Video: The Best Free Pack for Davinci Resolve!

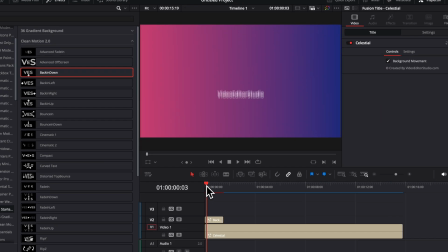And I know that it's taking half a second to come into screen,
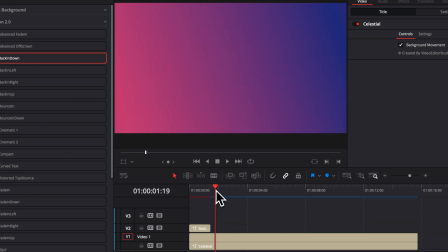half a second on screen, and then half a second to go away. with that in mind we can therefore start to create very dynamic
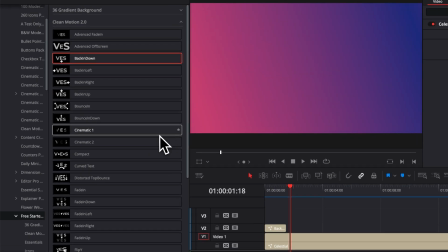text animation in just a few clicks so right now let's just bring something new we're gonna bring here compact and we're gonna put it right after our first title so here we're starting with video studio i'm gonna replace the
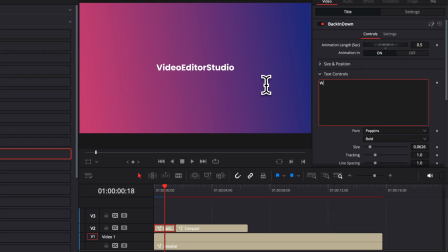text right here in the control and we're gonna replace that with welcome to i'm gonna increase the size
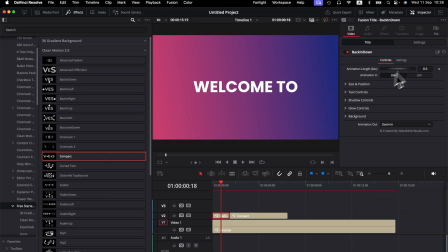and then here we can do a bunch of other modification I'm just gonna expand my inspector so we can see a bit more what we're doing so
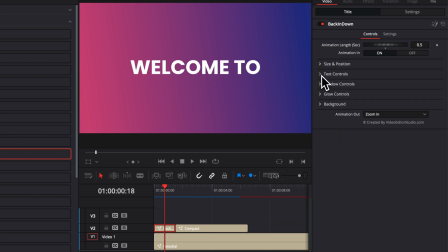we have the overall size and position of that text that we can adjust we have the text control as I've just demonstrate we can make an outline for example instead of having a field we can change the color there is really a lot of things that you can modify right here then we have
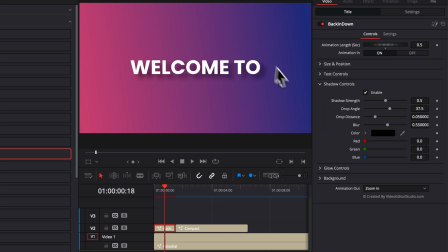the shadow control so we can choose to add a shadow effect right behind it or we can choose to make the text glow so here for example I'm gonna increase the gain of my text and I'm gonna adjust the glow size to make it a bit more compact increase to gain
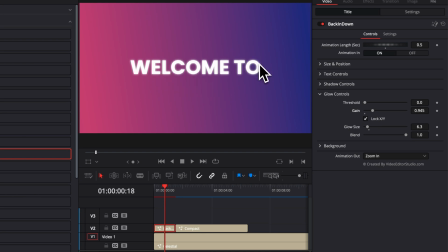a little bit more and now we have something that is a bit more interesting visually in our opinion now another thing here we have background if we want to dim our first background we can have a second opacity background here it's gonna be black I'm gonna increase the opacity and as you can see
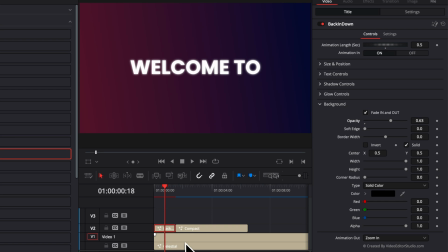it's dimming the background that we have behind it so that can be very helpful for example if you have a piece of footage that has a lot of white or that is very busy and you want your text to stand out that's a great way to do that there is a lot more you can do with it for example here
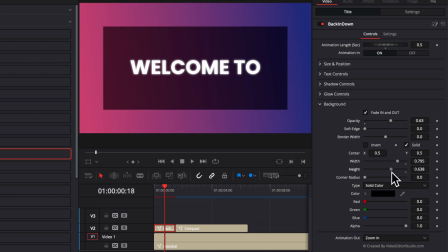we can just reduce the width and reduce the height and then we're gonna click invert and we're basically
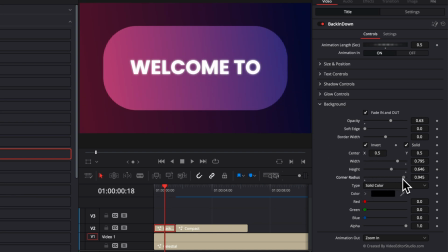creating a vignette right now i'm gonna increase the corner radius to make it a circle and then we're going to increase the soft edge to get a vignette
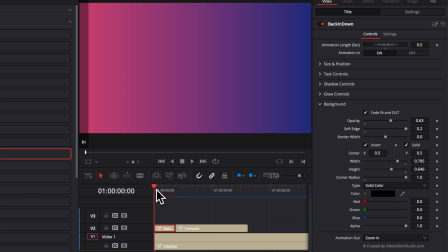and that way we get something that is very much focused on the text and that background is animated with the title so that's also a
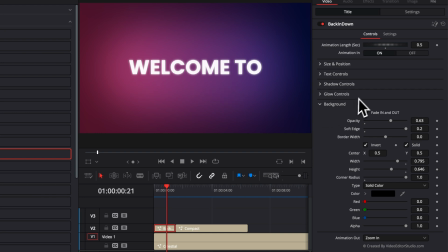great way to drive the attention only on the text so again those parameters like the shadow the glow the background are great ways for you to refocus the eyes of the viewer onto what matters most in that case which is the text so now we're going to move to our second text I'm
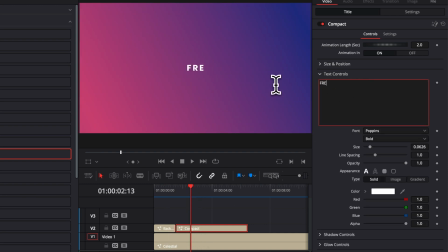gonna just write here in the text control free starter pack 2.0. We're gonna again increase the size and this time I'm gonna do the placement right down there because we're gonna actually add a picture of the pack right here.
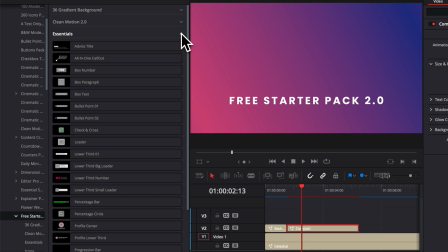To do that I'm gonna go to essential and we're gonna bring a new element, which is right there, the text and logo shine.
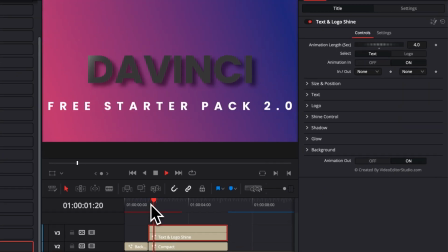I'm going to bring that in. And as you can see here, by default, it's text animation with a shine going on it. But we have the possibility to switch between text and logo. So right now I can bring the DaVinci Resolve logo instead, but we can change that logo for any logo that we want.
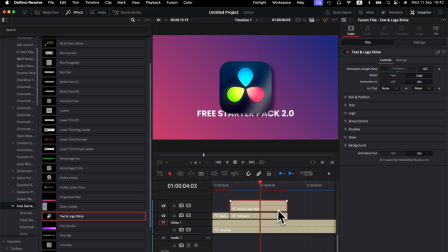So here I'm going to bring the cover of the free starter pack.
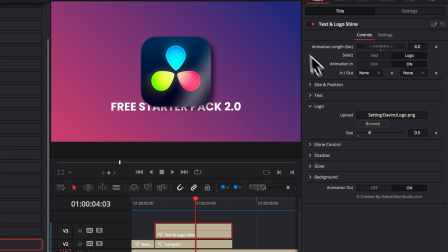To do that, I'm gonna go over to logo, I'm gonna do browse, and then here I'm gonna bring the free starter pack image, and now we have it coming into play.
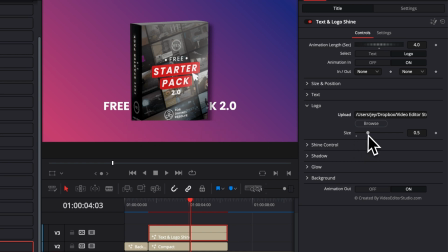As you can see right now, it's cut by the mask, so I'm gonna reduce the size a little bit so it's fitting within the mask, and then I might increase the size and position of the overall title. I'm gonna just replace that properly,
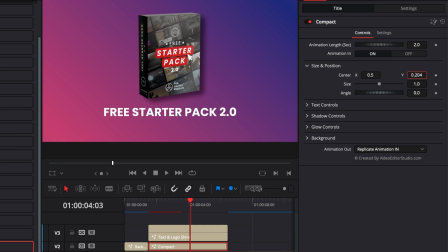and then actually we're gonna go back to our text and bring that down a bit more. and now very easily we've created text animation welcome to the free starter pack and as you've seen the image that we've brought in retained that shining animation element now i'm not gonna go through each individual asset of the pack because it will take way too long i'm just gonna cover up maybe one or two more
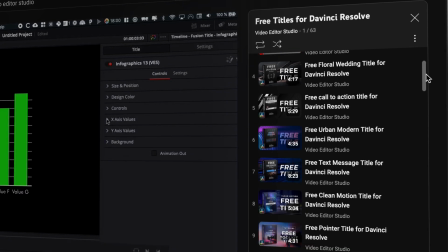just to give you more precision on some if you're interested there is plenty of video on the channel where i break down most of those assets and explaining
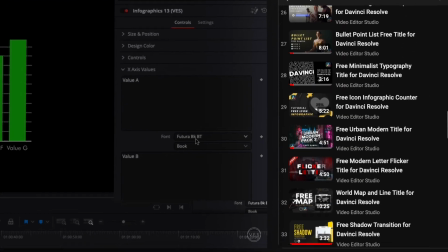you do exactly how to use them.